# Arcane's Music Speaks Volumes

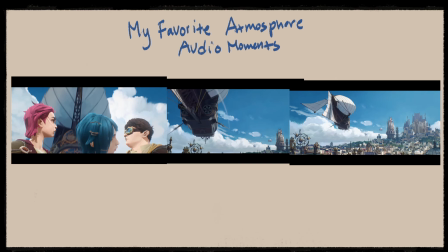My absolute favorite examples would probably be the airship hovering across our main characters in the beginning of the show,
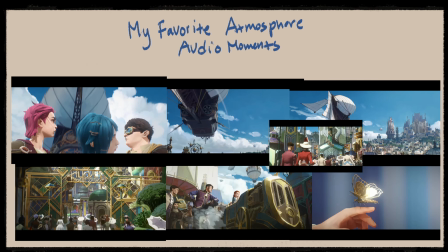and the Happy Progress Day fair montage. The sounds just transport you into another world, into their world, because they feel so lively, and it really brings a story, a city, a civilization to life.
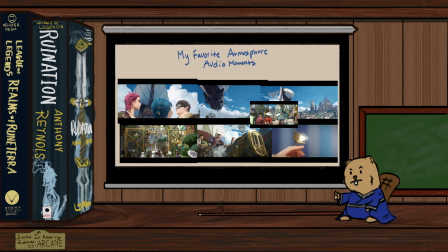But beyond immersing us into environments, Arcane uses atmospheric audio to set the mood as well,
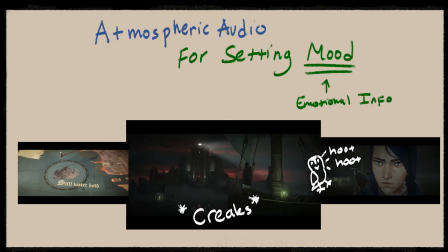like the eerie boat creaks and distant when Caitlin approaches Stillwater Prison on a boat. It builds tension naturally, or audibly technically, and yes, it's kind of like preparing momentum, but through the environment.
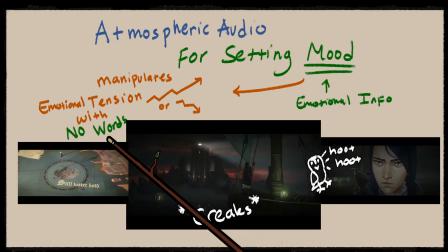Thus, no dialogue needed, unless you count as dialogue.
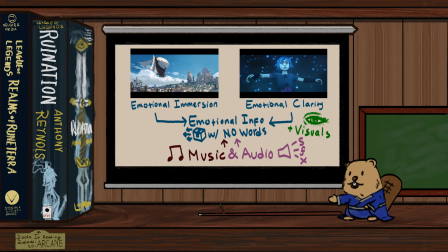But that is it. That's all my observations on Arcane's use of music and audio to deliver emotional narrative information,
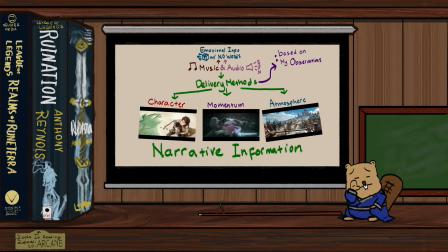which is efficient and amazing from a narrative standpoint. But really what makes it even better is the merit of each individual scores.
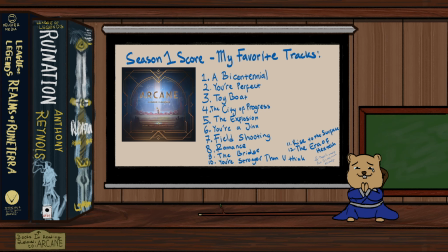My goodness, I play the orchestrals on repeat
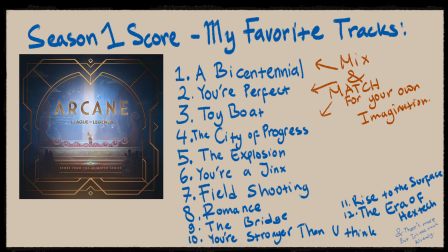daily and in different combinations to imagine different scenarios for my own stories.
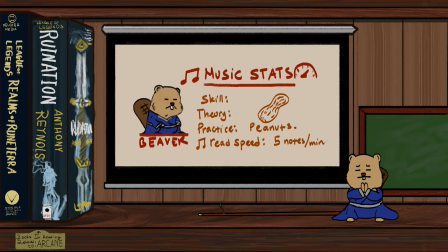But since I am not equipped to dissect the music on a musical note-by-note standard,
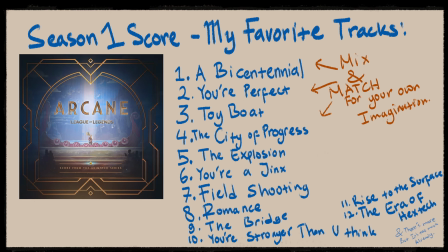I'll just leave you with my favorite Arcane soundtracks rather than telling you why the music are amazing, which are the following.
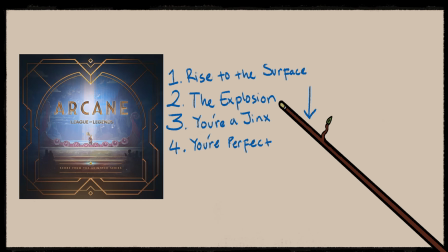And just a little tip, if you arrange Rise to the Surface, The Explosion, You're a Jinx, and You're Perfect in that order, whilst reimagining the ending of Act 1, which is essentially just adding the Jinx and Silco motif at the end of Act 3 early on, you may just feel a more intense set of emotions,
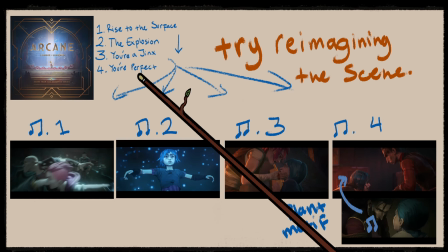like I have, as You're Perfect is the song from the Act 3 ending,
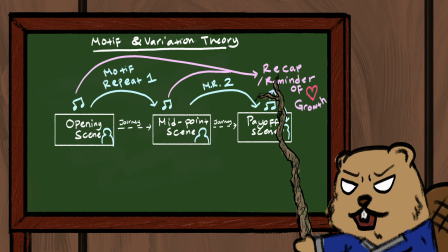and since recurring motifs recap memories attached to the motif,
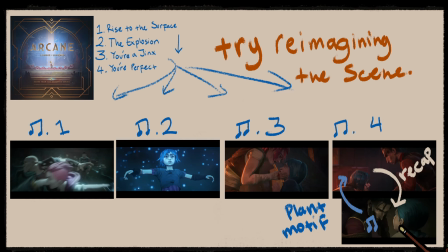that could make the You're Perfect scene even more rich, as the motif played when Silco and Jinx's connection finally is severed is the same to when it was first established. A very nice loop, a fitting end motive-wise.
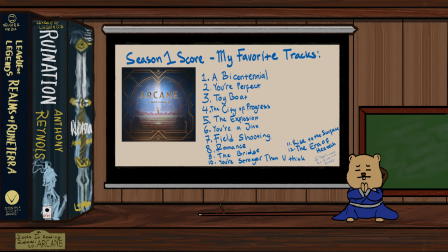But that's it. That's all I have to say today. So hear the Arcane score again if you can. It's amazing for the imagination. And before I bid you farewell, I'll make a little announcement on what my next Arcane analysis video will be about,
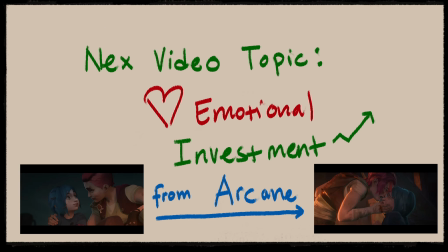which will be emotional investment, which is the juiciest topic, as it is in my emotional narrative specialty domain. Alrighty, until then, I bid you farewell.
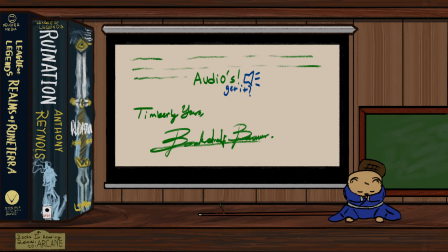Timber yours, bookshelf Beaver.